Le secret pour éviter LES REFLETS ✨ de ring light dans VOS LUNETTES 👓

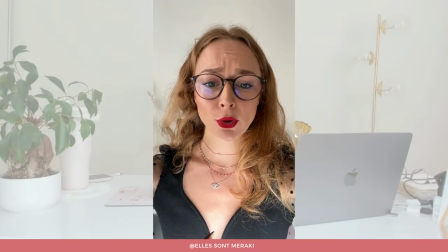Votre ring light en dessous de vous Donc là elle est vraiment juste là, juste sous ma main Donc si je descends un tout petit peu, vous voyez,
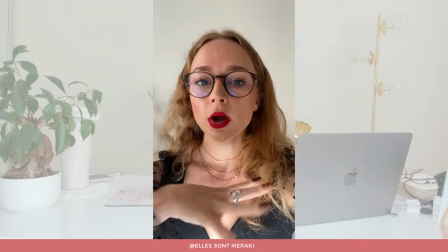elle est juste ici Et donc j'ai vraiment mon visage qui est au-dessus Donc j'ai quand même un bon éclairage au niveau de mon
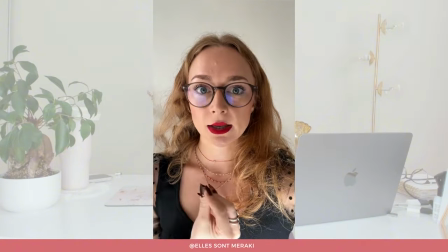environnement, de ma pièce Et ça éclaire mon visage Comme c'est une grosse ring light, je ne peux pas l'incliner comme je l'aurais souhaité C'est-à-dire de mettre vraiment la
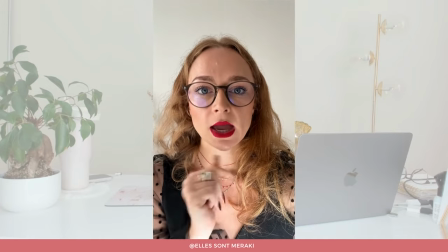lumière comme ceci sur mon visage Donc je vais vous montrer avec une ring light plus petite ce à quoi
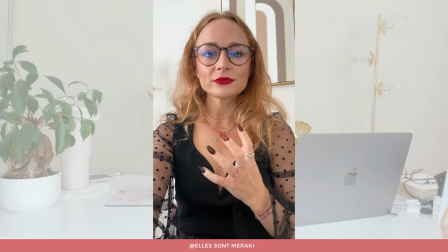ça peut ressembler Donc voilà le rendu, vous voyez cette fois-ci j'ai l'anneau qui est vraiment incliné, qui est sous le visage Donc j'ai l'impression qu'on voit encore un petit peu le reflet de l'anneau Mais c'est quand même beaucoup beaucoup moins marqué que si on l'avait
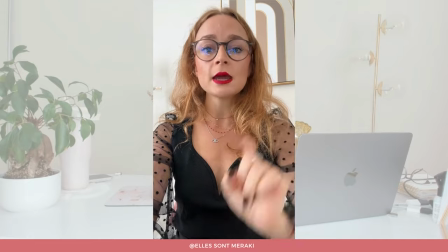de face Donc ça c'est une autre solution que vous pouvez tester Mais personnellement ma préférée c'est vraiment l'anneau
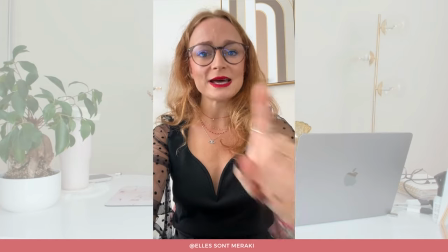lumineux mis au-dessus de votre visage Ça marche bien mieux Et la dernière astuce, elle consiste à vous placer non pas face à votre anneau lumineux mais légèrement décalé par rapport à votre anneau lumineux.
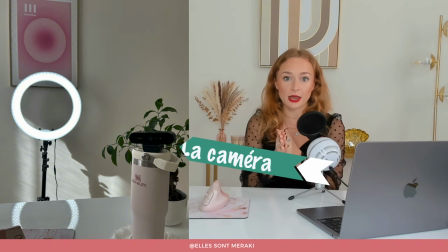Vous n'êtes pas forcément obligé d'avoir votre caméra pile dans l'axe de votre anneau lumineux. Vous pouvez l'avoir légèrement décalé. Par exemple, si je veux enregistrer une vidéo sur mon téléphone pour Instagram, si je mets mon téléphone pile au niveau de mon anneau lumineux, eh bien je vais avoir le reflet dans mes lunettes. Tandis que si je déplace un tout petit peu mon téléphone, que je le mets sur le côté et que j'ai donc la lumière qui vient éclairer plutôt un côté de mon visage,
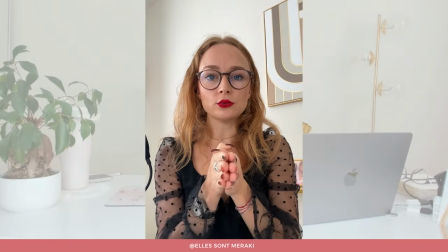je n'aurai pas ce reflet. C'est-à-dire que là, par rapport à où je suis positionnée, mon anneau lumineux est ici.
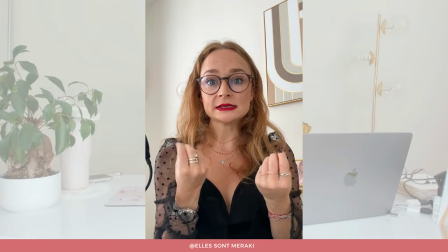Donc là, je regarde l'anneau lumineux et là, je regarde la caméra et ça permet d'éviter ce retour de rond au niveau de l'anneau.
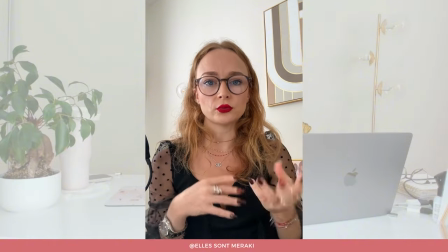Mais encore une fois, il faut l'assurer vous d'avoir un éclairage plutôt bon dans votre environnement pour ne pas avoir l'autre côté du visage plus sombre cette astuce elle fonctionne surtout si vous avez un anneau lumineux qui a une forte puissance au niveau de la lumière et qui vous permet donc et bien d'avoir une forte luminosité si vous avez un petit anneau lumineux où il n'y a pas beaucoup de lumière il ne faudrait pas que seule une partie de votre visage seul le côté de votre visage soit éclairé et l'autre plus sombre parce que ça c'est pas terrible voilà donc pour ces trois astuces pour vous permettre de ne plus avoir ce reflet dans vos lunettes. Si cette astuce vous a plu, n'hésitez pas à nous le dire dans les commentaires, à aimer cette vidéo et à vous abonner pour ne pas manquer les prochaines. Vous voulez en savoir plus sur tout le matériel vidéo qu'on utilise ? Caméra, anneaux lumineux, micro, truc anti-pop ? Eh bien, je vous montre tout dans notre vidéo où je vous présente tout notre matériel vidéo. Vous avez le lien juste ici dans un angle et vous le retrouverez également dans le descriptif. Je vous dis à très vite.